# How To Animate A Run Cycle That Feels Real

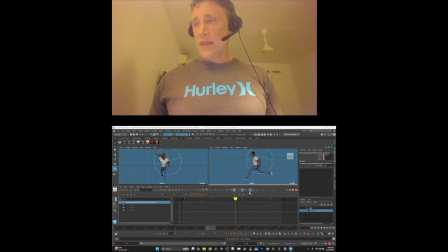And then for your forearm, checking the curve in the graph editor, you want to make sure that infinity is on so you can see how these curves line up on the cycle, right? Because if this is like this, you can see this doesn't play nice on this side and this side.
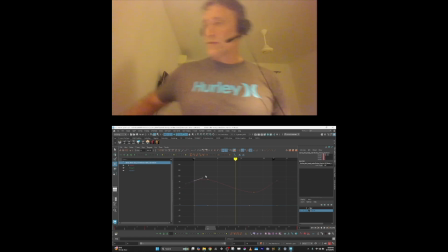You want these to really line up so this arm swing flows through in the curve.
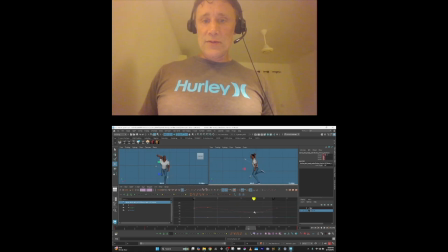And again, you could really drag this if you wanted straight. And as it comes up, if you wanted to like bring this up to almost completely overlap the upper part of the arm, you could, right?
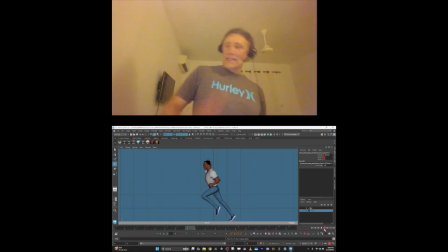So you can get Mr. Incredible kind of has a run like this. This is exaggerated, but this really like offset. Again, it's cascading rotations. The upper arm is driving the forearm. So the upper arm goes, and as the upper arm goes back, the forearm comes in, and as the upper arm goes to the back and starts to go forward, the forearm goes back.
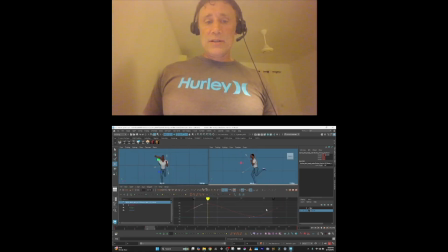So you're getting this kind of pumping effect, right? But I think that's a little too much, so we're gonna undo all that and go with this amount. It's a little more natural. And then of course the same as with the hand.
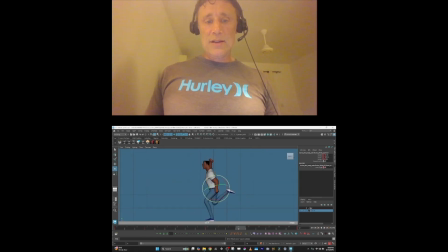It's pretty straightforward. You just drag it a little bit through there, so it's not just not completely locked. And then as it swings through, it can drag a little this way, right? Just a little bit up. So the shoulder comes next. When it's forward, I like to bring it forward and up, right, like this direction.
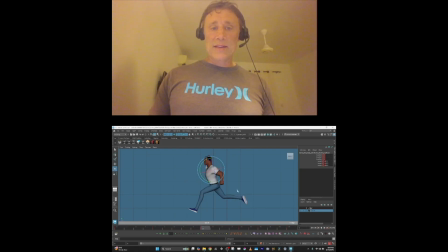And then you make sure that that's the same key in the first and the last key, and the same thing on the back. You bring it back, back and up like this way. And then on the swing through, you can kind of drag this forward and down, so it goes down, forward. Same with this one. Right as it comes forward on the breakdown, you can have it kind of down and back.
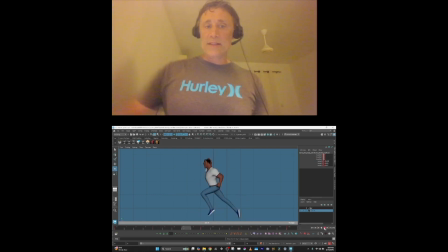And so now the shoulder's really getting this like bouncy arc. And if you want to favor that, you could. You could get it up here.
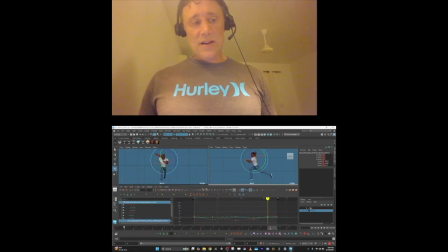Take this key and move it there. Take this key, move it there. And you could just really favor that shoulder swing. Once you're happy with the arms, you just copy these keys and you select the other arm
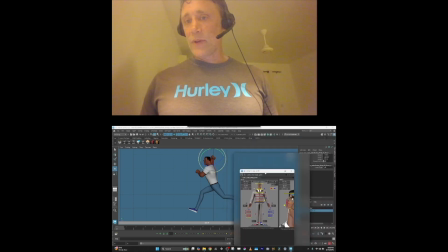in the same order. So I selected from the shoulder down. I'm selecting from the shoulder down.
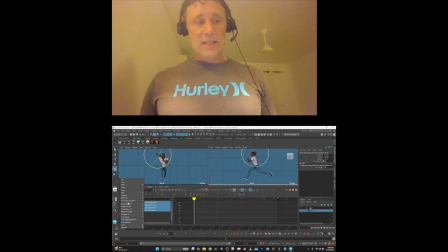And then you just paste it. You can see it's the same now.
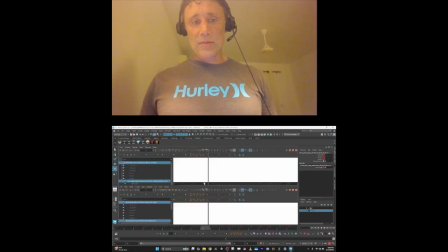So he's doing this kind of silly run like he's warming up. And you just have to offset it.
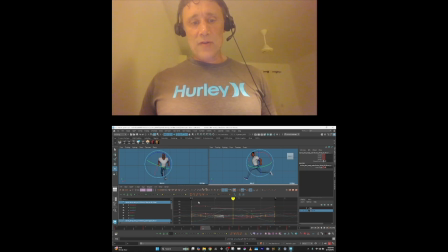Make sure it cycles, and then you offset it however many frames is half your stride. So in this case, it's 9 frames.
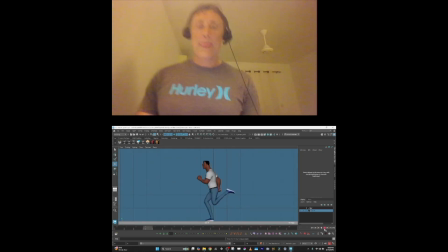And now both arms are doing the exact same thing, right? So this is where your run starts to take shape. It feels pretty good to me, but this is where we can play with it. Like we could just leave it like this and see how it works running forward.
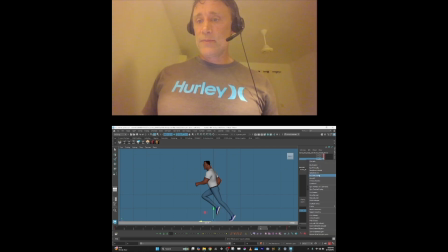If I unmute this curve, I have the forward run, and you can see
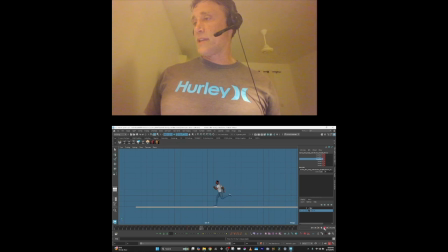feels pretty good. We're not getting 24 frames a second playback, but the feel of it is nice. His feet are not sliding, they're pushing off nicely, but I'm still not done with it. Let's play with it a bit more, show you what you can do. So we mute this again,
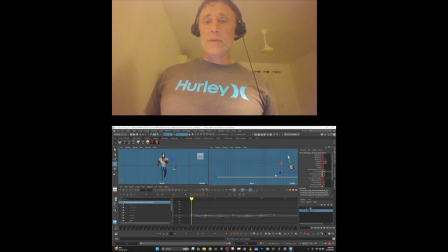and one thing we can do, we want to make this more dynamic, a little more stylized, is play with the poses of the legs a bit more.
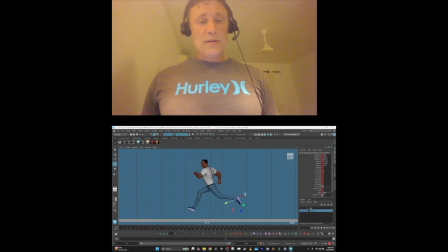So you're really caricaturing the strides, right? But before I do that, I want to show you about the pump. So we can make an anim layer if we don't want to have this be destructive.
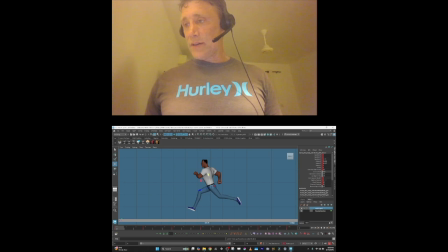And on top of this anim layer, we add